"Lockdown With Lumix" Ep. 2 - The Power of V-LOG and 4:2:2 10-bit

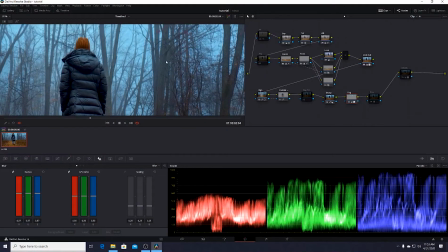[8:06]
We're just mildly blurring the fog that's happening,
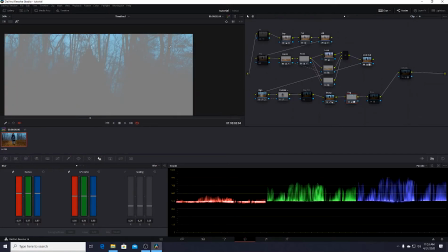[8:12]
and you can see I just selected kind of our highest points in exposure, because that's really where the fog exists.
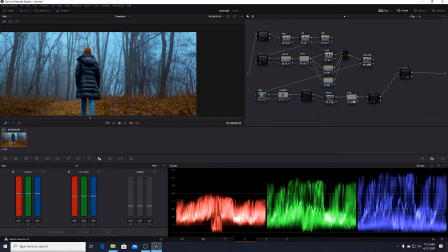[8:20]
So as you can see,
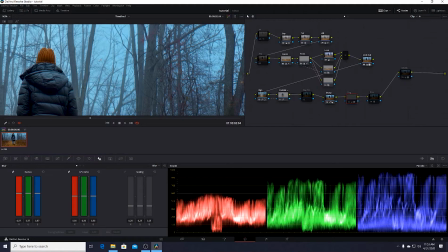[8:23]
before, everything's kind of really sharp and still has that contrast, and we just had this fog, so it's going to help really accentuate the mood that we're going for.
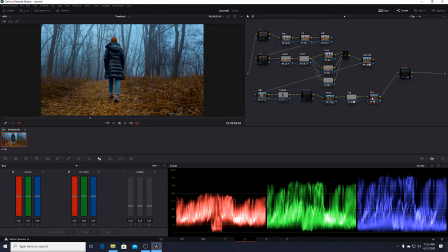[8:32]
So moving on, I just added a slight film stock to it, and what it's going to do is really make a cinematic look. It's going to create really nice highlight roll off. It's going to kind of bring down some of the oversaturated elements in the frame.
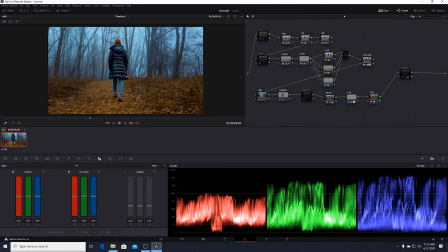[8:48]
So as you can see, we're bringing down a little bit of the saturation. It's just, we want to still create a believable look, even if it's going to be incredibly moody. So next, this is my last node. This is my global adjustment. So I always create a node at the end to where I can just tweak
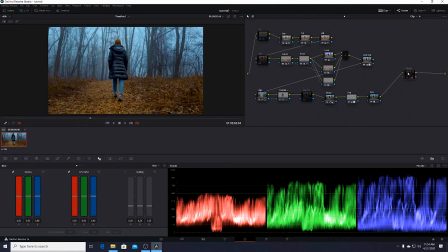[9:07]
any little things that I see that I might have missed or want to accentuate, or this is usually a node that I use to make sure that my blacks are black and my whites are white. And what that's going to do is it's going to help the audience believe in the style that you've created.
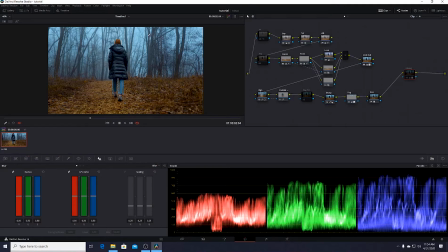[9:24]
Because if you didn't have, if your shadows weren't black and your highlights weren't white, it's just hard for them to really dive into the look that you're creating. So as you can see, I just lifted the exposure a bit.
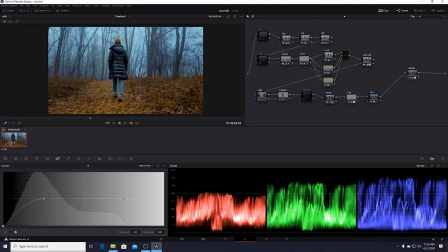[9:40]
I brought, my shadows back down to their darkest points. Same thing with my highlight. So as you can see, just a little bit more pop. If I wanted to, I could bring it down, because
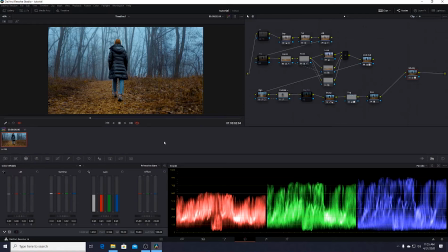[9:56]
If I was to drag a clip from like a Hollywood movie, the highlights wouldn't even be this high.
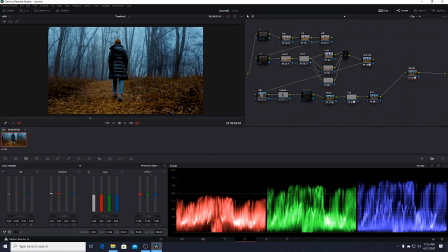[10:02]
They would be down a little bit even farther. So they might exist somewhere around like here, and sometimes even lower. But for this image, I don't want to take it too far, but I'm starting to really like this. If anything, I might want to bring out the saturation of the leaves.
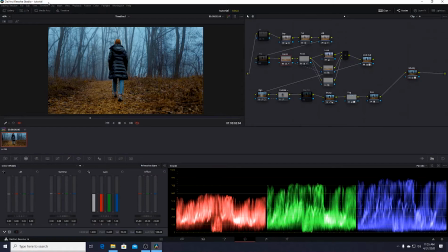[10:19]
So what I can do is I can go back to where I've selected just the leaves. And what I can do is I can just add a little bit more saturation to really pop the color of the leaves. So, I mean, the before and after, you can really see how much color we're able to bring out.
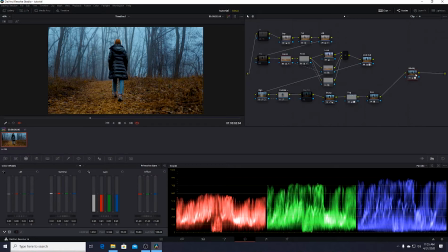[10:37]
Now, I want to go back to the point of 422 10-bit and Vlog and why it's so important. And I know a lot of people who shoot video don't even use it or even know it exists. And color grading is becoming a huge part of digital filmmaking and digital cinematography.
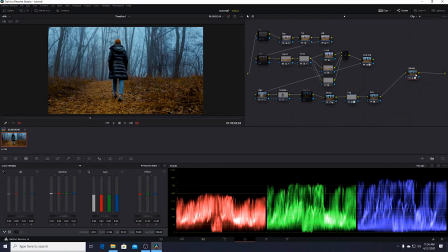[10:56]
And without the knowledge of color grading, you're really just not able to bring out the most in your footage. And this is why I've taken the time and I've learned the color grading process.
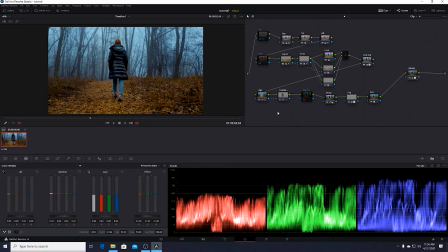[11:08]
If you don't know about DaVinci Resolve, I cannot recommend it enough. It's by far the best color grading software on the planet. It is the industry standard. It's what all the professionals are using. And it just has all the tools needed to create whatever style you want.
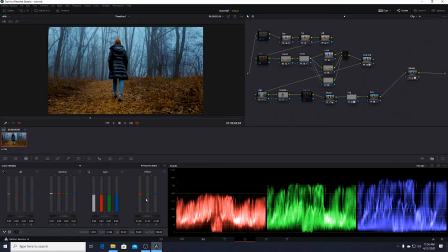[11:25]
And I know this all might look super convoluted, but a couple YouTube tutorials, some reading, and you'll really start picking up all the tools that are available to you.
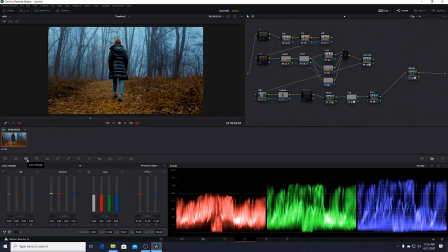[11:40]
So I just want to thank you guys for tuning in. I hope you're all staying safe out there. I plan on doing another tutorial soon. I have the S1H with me, so I thought I would do something along the lines of just showing how powerful 6K footage is and how you can use it to your advantage.
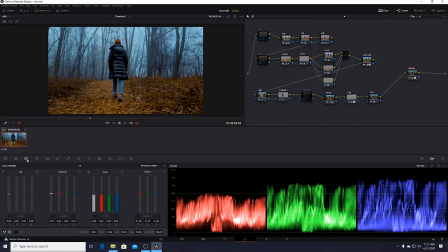[11:58]
So stay tuned for that. And once again, thank you guys for tuning in.